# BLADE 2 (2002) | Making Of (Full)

Scud was really fun because it was the one place where we decided to put a little color.
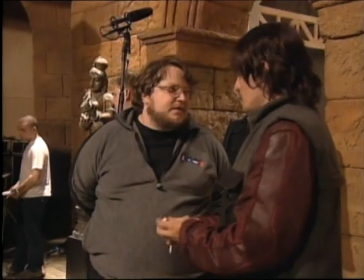And so Scud's wardrobe was street grunge,
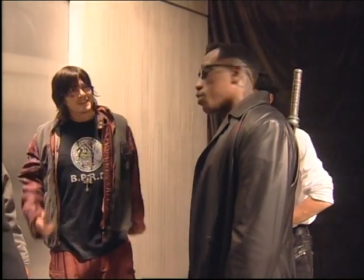but it would have been so easy, again, just to go black. We'd done almost everything in the movie black,
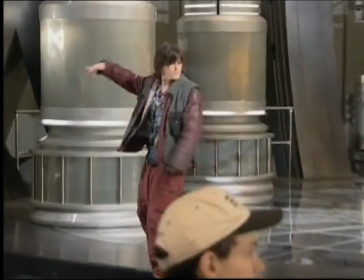but we decided that this would be fun if we sort of tipped him over the scales and just made, you know, like, almost everything he has on is red, you know, right down to his shoes are red. But when you, again, it's all these different shades of red and, you know, shades of distressing.
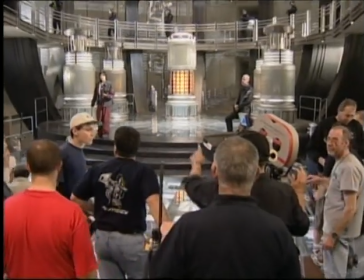Or where the, just these different levels where some things he's always had for years, and he really does look like this, you know,
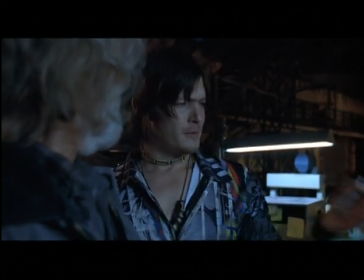weeded out hippie, you know, ex-hippie something or other, I don't know.
All right.
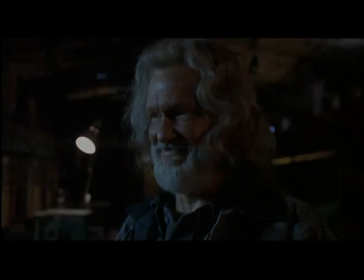Bob's got a brand new bag.
Everything was made for the show, with the exception of Whistler. We bought a few things for Whistler and Scud, but every other piece of wardrobe for the main cast was built.
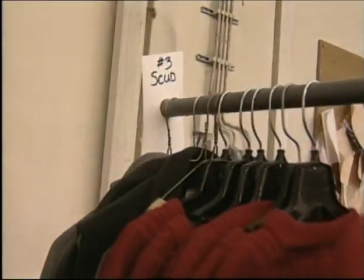So we probably had 120 other outfits or more, because they have so many pieces.
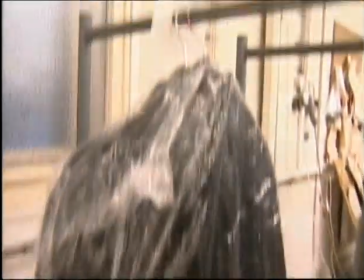I mean, they all have so much of everything because of all the different activities that go on.
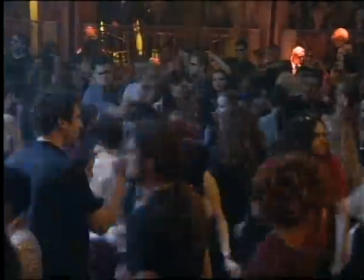It's a lot. And then there's a big background scene in the House of Pain where there were 450 extras.
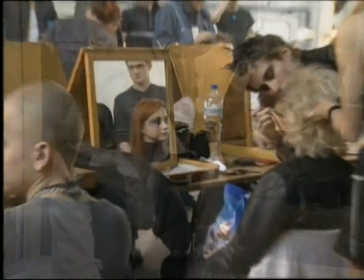That was pretty amazing to get, you know, 450 Czech extras looking like vampires. That was a lot of fun, and they were really great to work with.
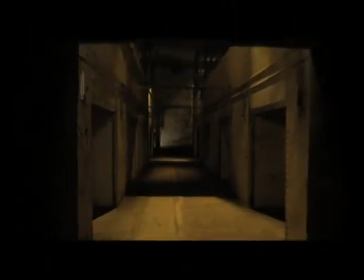Blade was established so strongly in the first movie, so to be able to make him a little bit more high-tech,
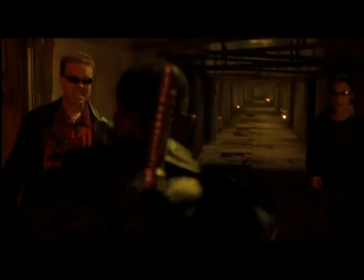a little bit more conscious of style, everything is just a little better quality. The original style is maintained, but it's enhanced. So we took elements of the design that, because he has this beautiful design tattoo. He's had a lot more adventures, so every time he has a great adventure, he adds more tattoos to symbolize that adventure. We took elements and used that, so there was a little bit of embellishment on the wardrobe, but as an insignia more than just design for the sake of design.
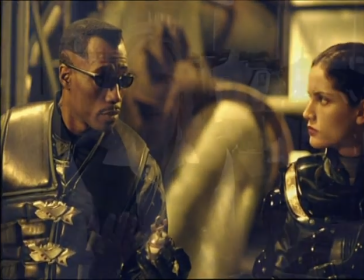One of the other things that was really difficult through the whole movie, and particularly with Blade's costume, was dealing with black.
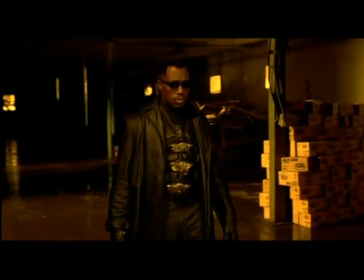Almost all the wardrobe in this movie is black.
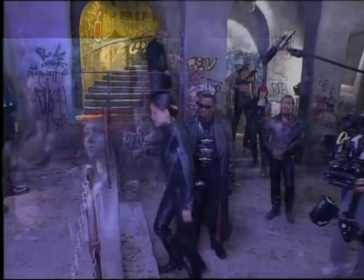Between the texture and the light refraction and the shade of black it was, how many shades of black can you make?
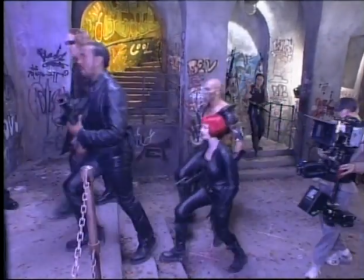Well, you could actually make an infinite number.
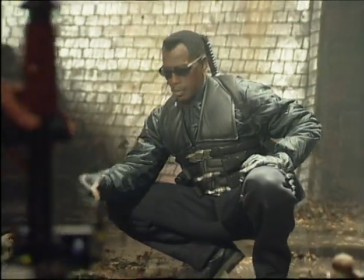So that all the materials in his clothes, there is a separation between all of the pieces, and it's all the different shades of black. He doesn't look like just a black hole, because sometimes if you have someone in a black wool suit, it is just walking head.
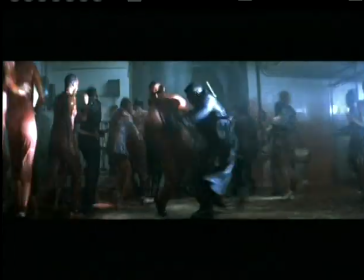From the original movie, there was a sense that he didn't have anything on him that wasn't useful. A very street smart, practical Blade.
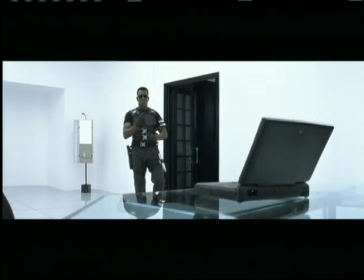And the costume originally had a lot of heavy buckles and things like that
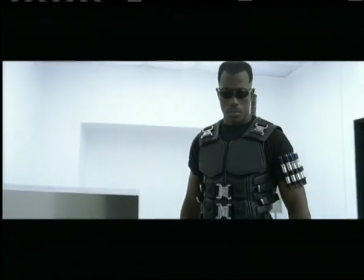that were very cool looking and looked like they had some purpose.
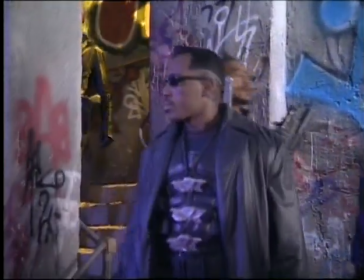What we did was we took that same philosophy and stylized it.
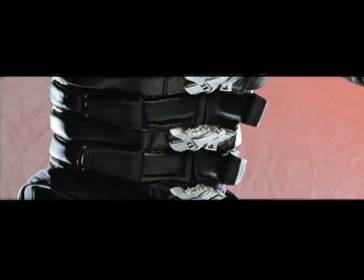For example, we actually had those buckles custom made. So they're a unique shape. Also, you can't tell how they close. Actually, it's all magnetized.
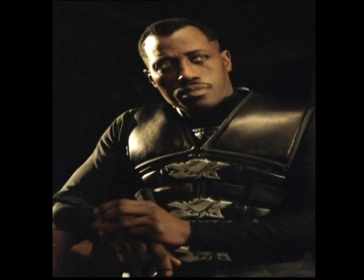So it's still utilitarian, but it has a lot of style. And that was sort of carried through with other elements of it too.
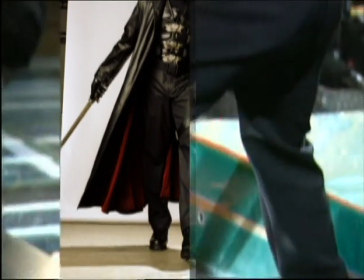The materials that we used in his pants look like they're leather, but they're actually this latex-covered lycra,
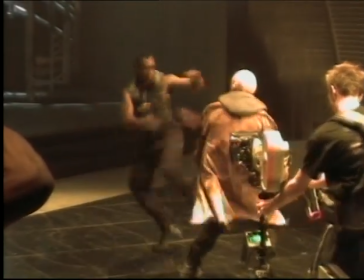so they're completely flexible so he can fight in them without there being any need for a special pair of pants for him to move into for that.
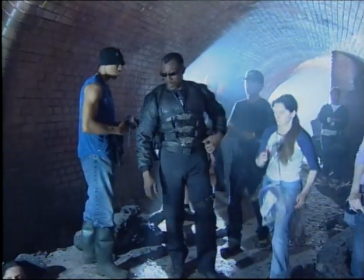And then because there was a lot of action in the water, we took the finest neoprene fabric, which also has a lot of elasticity to it. When you're standing still, they look really smart. They're really, because you don't, usually with neoprene, it's skin tight.
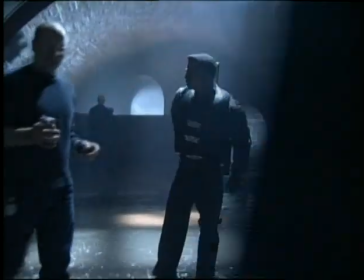Well, we made it like regular pants, but it had a thermal quality for when he was in the water. I get so much satisfaction from it.